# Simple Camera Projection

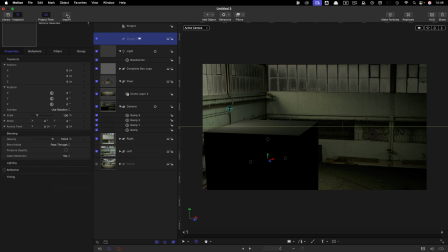Then we can add in a new group and import from the assets folder Dramatic Sky. Let's move this group all the way to the back. Let's come over to properties.
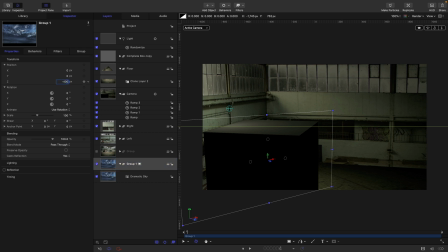Let's set the Z position to negative 4000 and the scale to 500. And then come back into our original layer there. It's quite large, so we need to reset it to 100%.
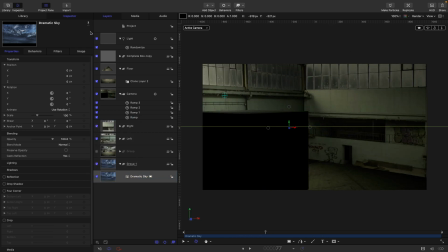So we won't really see very much at this point because it's not being lit, but if I turn off the light,
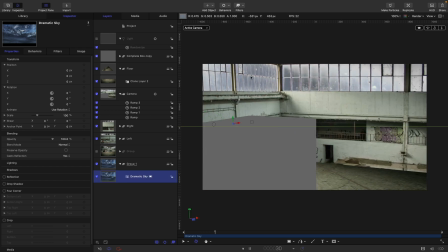you should be able to see that we can actually see that sky moving behind that glass like so.
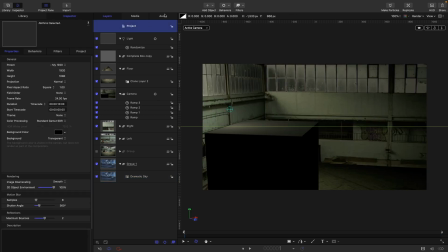So then let's turn back on this light and let's add a new light, object light. So for this light, let's set its position to something like negative 720.
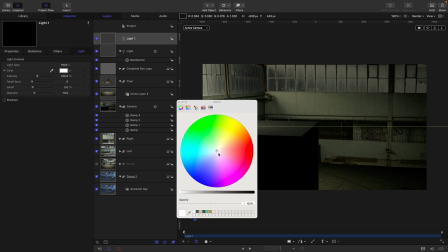And come over to the light. Let's make it a little bit blue, I think. A little lightning colour.
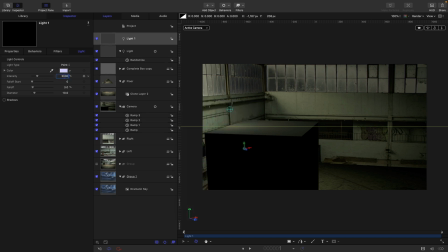Let's set its intensity to 5,000. You can now very clearly see the sky being lit up. And now let's add parameter behaviour randomise to that intensity. Let's set the amount to 20,000 and the apply mode to subtract.
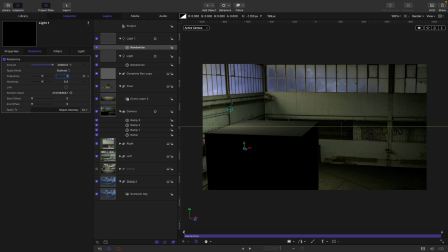And let's reduce the frequency down to 5 and the noisiness down to 0.2. And now we're going to get these nice flashes in the sky like that. And then we can duplicate this light.
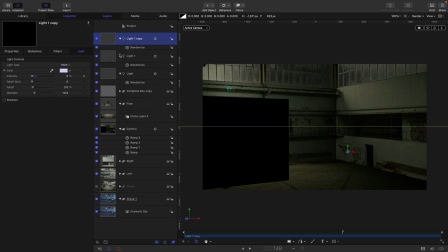So right-click duplicate. Let's come over to its position. Let's set the Y position to something like 1,000 and the Z position to positive 1,000. And let's come back over to behaviors. Let's click on the random seed a few times.
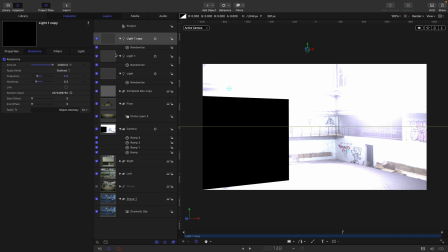Or you can see that's really, really bright. A little bit too bright maybe. Let's turn off the randomize. Come back over to the light. Set the intensity down to maybe 2500. So let's have a look at how that's looking.
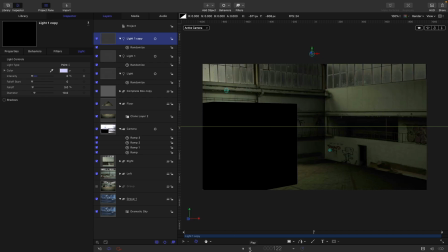So we're getting these really dramatic flashes inside the room that are slightly out of sync with the ones on the outside.
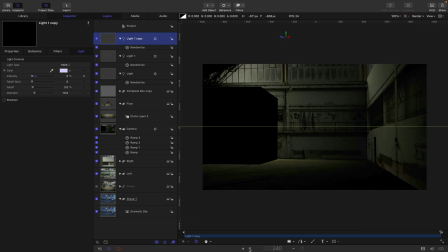And I think that's quite a nice way of approaching it.
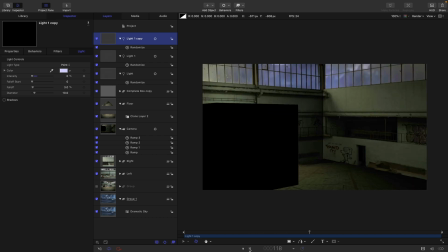I mean, you're probably better off keying these so that it's all happening exactly where you want them, but that's quite good.
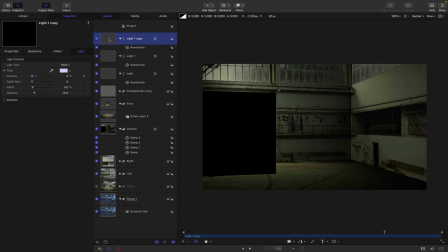And I'm actually going to set both of these lights to have shadows. So let's actually park somewhere where we can see this.
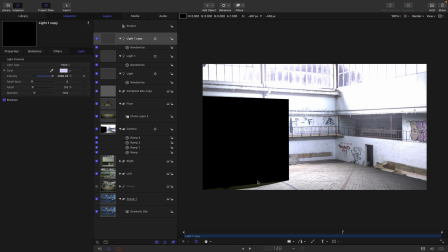So I'm going to turn on shadows for this. And you can see we've got that nice shadow on the floor there. Turn on the shadows for this. Probably less obvious what's going to happen there.
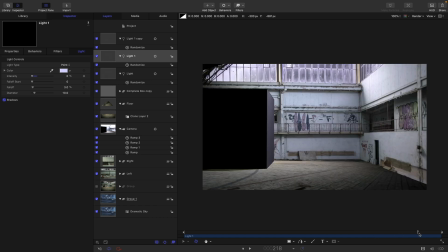But just having shadows, even though they're only there for a very short time, just helps to sell it a bit. Finally,
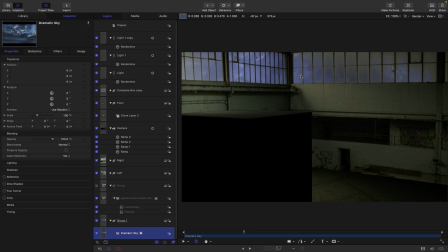I think that sky now with our lighting is a little bit too colourful. So let's select the sky. Let's come to colour, hue saturation. Let's just reduce the saturation to something like -0.5.
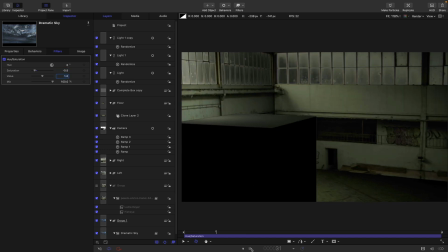So then I think that's a little bit better with that reduced saturation.
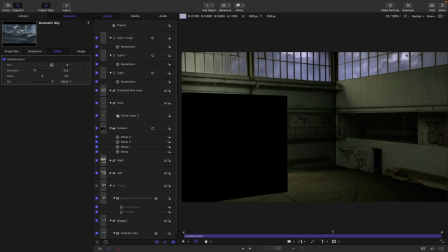So anyway, lots you can play with. And I'm sure you're going to want to put some torrential rain behind those windows, for example.
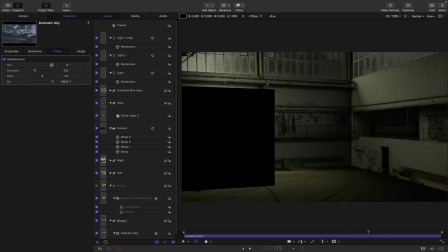And, you know, you can put loads more boxes in here. Let's do that. Let's add a duplicate the box. Let's scale it down to, I don't know, 50%. Just position it somewhere different.
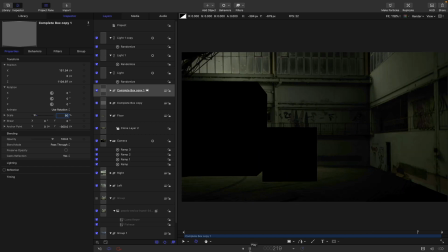You know, the more items you have in the scene, the more sense of 3D depth you're going to get.
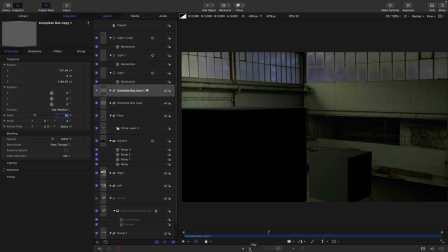So anyway, I hope you have fun playing with that. Thanks for watching, and I'll see you again soon.